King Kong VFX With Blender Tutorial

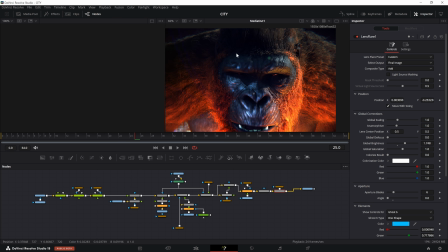1729s
And I also had to light up his face a little bit because if you look at the original,
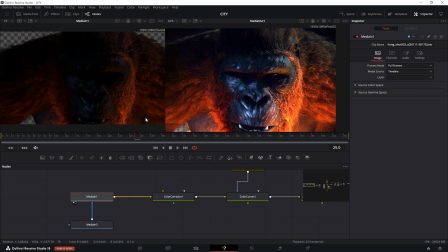1734s
it's really dark down because we have the light coming from beneath as opposed to right in the face. You can kind of see the bluish of the face. It's already there, and this is actually bouncing from that city.
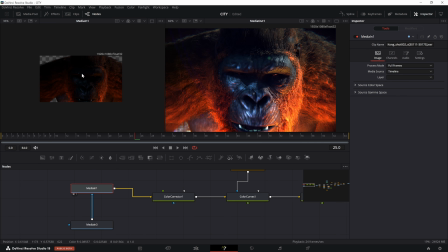1748s
That way we're able to really like pick up the rest of the colors, not just the red from underneath.
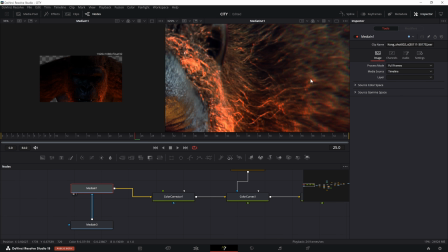1756s
But yeah, my favorite thing about this is the chromatic aberration kind of really ties it together.
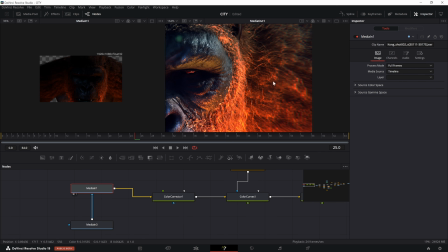1761s
It gives it a little bit more life.
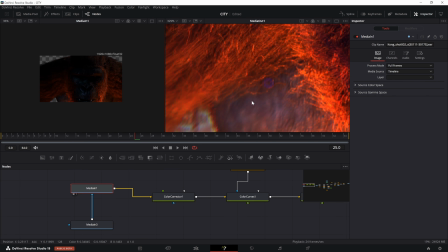1763s
And what I've done is I've actually added that heat dissipation down here, so you can see that it's kind of, you see a little bit of chromatic aberration.
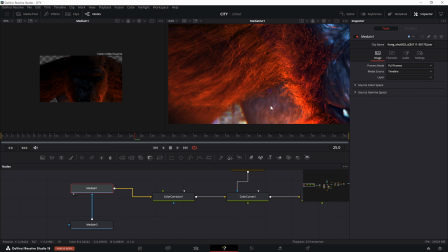1771s
You see that the hairs aren't perfect, and the reason they're not perfect is because they're kind of been moved around from the heat dissipation. And it just adds more details to your image. So you're not just looking at a perfect render out of Blender.
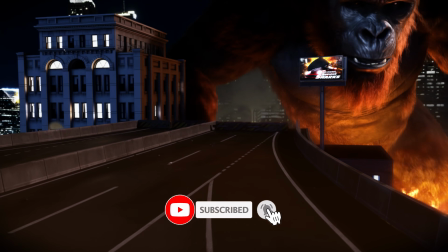1788s
If you're new to the channel, remember to click like and subscribe to this video. It shows the algorithm that you guys are interested in seeing more of these videos.
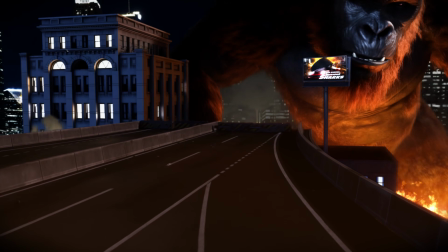1795s
Also, check out my Patreon if you're interested. I have a lot more Blender videos on there, a couple of AI videos as well.
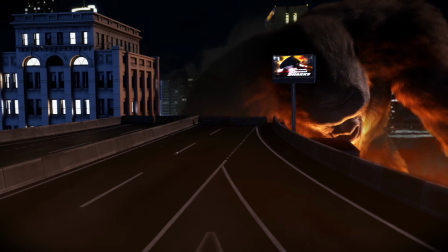1803s
That way you guys can download the files that I work on.
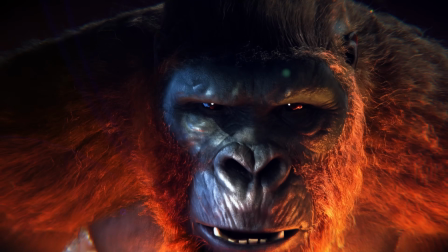1805s
Obviously, I can't give you the 3D files that I've used in this, but I can give you the Blender file.
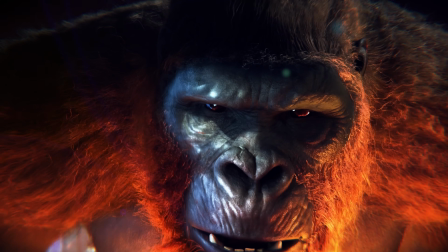1812s
That way you don't have to set up the compositor. That'll be all set up. And while I'm at it, I'd like to give a big shout out to my Patreons.
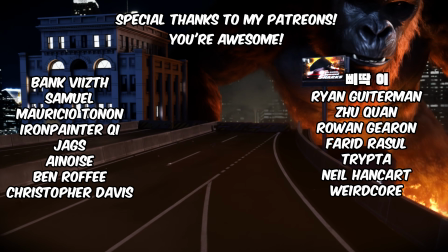1818s
You guys are awesome. I can't thank you enough for what you do. I hope you guys enjoyed this video.
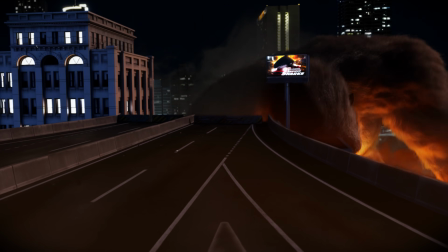1823s
It was a bit of a head case. It really took it out of me, to be honest.
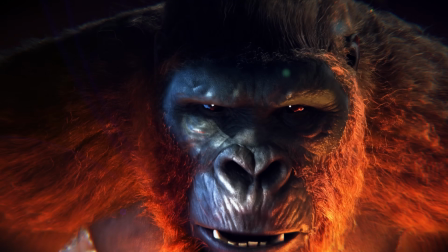1828s
But I enjoyed it because really I've been wanting to do something like this for a while.
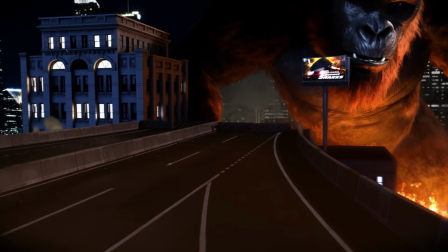1833s
And if this video was right up your alley, check out this next one. I'm pretty sure you'll enjoy it.
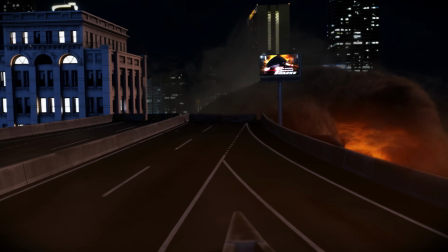1838s
This is Sebastian Torres, and I'll catch you guys next time.